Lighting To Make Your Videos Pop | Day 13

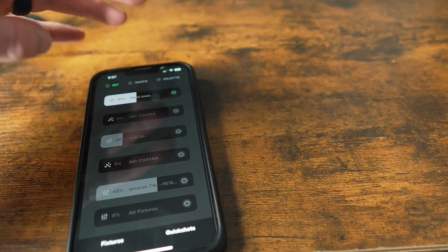[12:34]
That's gonna be my, it says right main, ignore all the labels. And then I'm gonna add in this one.
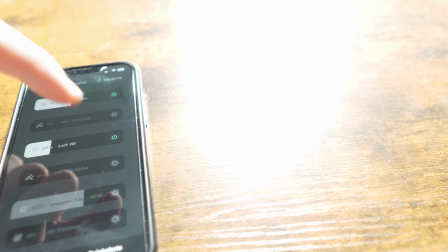[12:41]
There we go. And then this last one right here. So now I've got all my lights on, and then now I can kind of tell. Let me lower my ISO now.
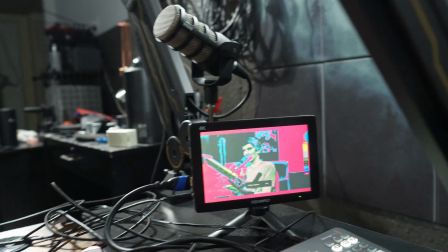[12:52]
If I turn my false color here, you can see I'm pretty bright in my opinion.
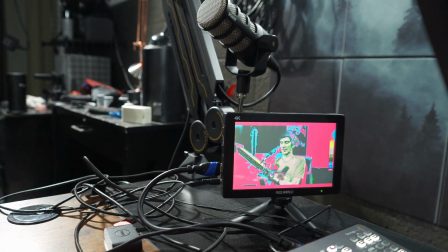[12:58]
So I don't like to be quite that bright. I like to just take it a couple notches down. I like a little bit more green on this side of my face right here.
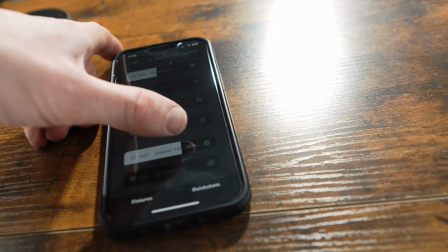[13:07]
So to do that, I'm actually gonna have to, let's start by dropping down this light right here.
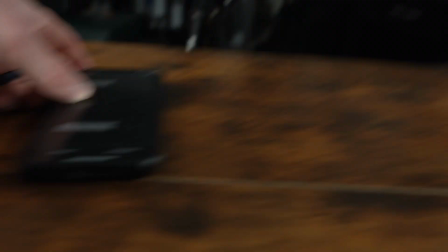[13:14]
So I'll bring this light up slowly and I'm gonna show you guys on this.
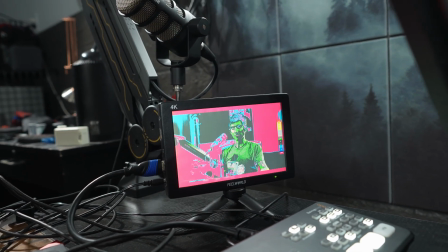[13:22]
There you go. That's a good enough fill, I think. And I'll show you guys once we're done here.
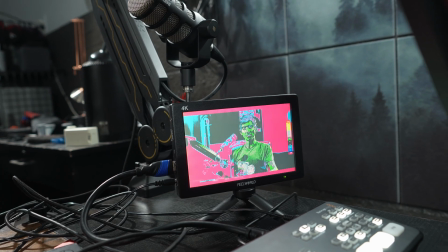[13:28]
The pink's okay on the other side, but my fill light, let's mess with that just a little bit.
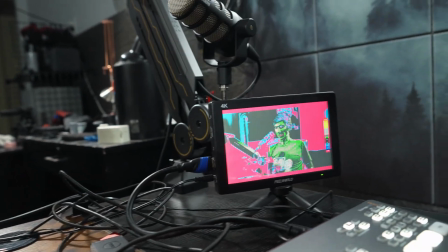[13:39]
Little pink's okay right there. Okay, I kind of like that. I don't know if let's turn this off to see if my kicker is working. There we go, the kicker's not bad. So now look at the difference and how differentiated I am from the background.
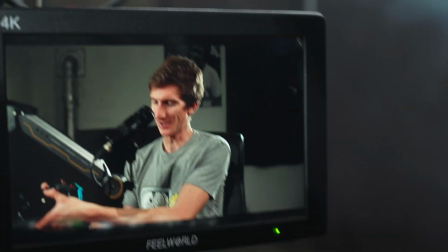[13:52]
I mean, I don't know why I'm showing on this camera. Look at this, look at the screen, look at the screen of the screen. So, that monitor, okay, so switching over mics. That monitor right there that I was showing you isn't super accurate, so I'm gonna have to see what it looks like when I pop it in my editing software. It's a really cheap monitor. It's just what I use for my like live stream stuff. So when I get color dialed in, sometimes I have to like come back and forth. One thing I forgot to show you guys, I don't know if you guys can see this. So I got my app right here. You can actually save these if you go to quick shots. Up here, there's plus sign. There's a little plus sign, and then you can just like save the quick shot. So I'm gonna save this, and it kind of loads all your lights, and you go save to quick shots. I'm gonna call this my studio for YouTube. You can also create different scenes as well and everything. So, yeah, that's kind of like, I kind of like this look a little bit more because it takes a lot of the attention away from the background and really pushes it more on me. I feel like the kicker might be just a touch too bright, so I'm probably gonna drop that down real quick and I'll be right back. I almost want my kicker to almost just like not even be there. Like that gives me just a little bit of definition there. You can kind of see it. I'm gonna go back I'm gonna go down just a little bit more. I gotta show you guys something. My cat and my dog are playing.
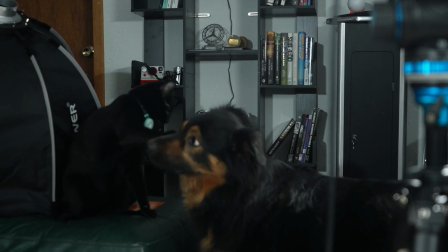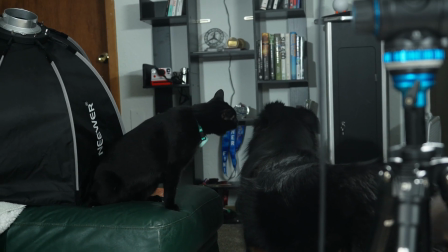[15:48]
Sorry, these moments. Gotta capture these moments, right?
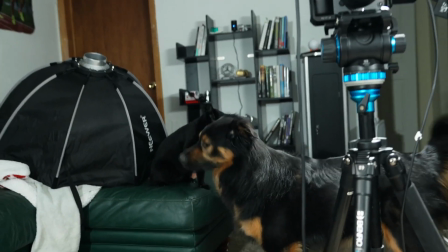[15:55]
They're actually playing. They're not fighting. Trust me. You playing, bud? I'm gonna go attack my other dog. Excuse me. Ow. Okay, we're basically back where we started with the kicker. But I have that front fill light that I brought down, so that's probably why like the back kicker or like the hair light or whatever you want to call it was a little bit brighter looking. So yeah, I mean that's kind of the setup. We're gonna try it out for a little bit. We're trying it for a couple days. I really wanted to do something that was a little bit maybe a little quicker, but I don't think it's not gonna be quicker.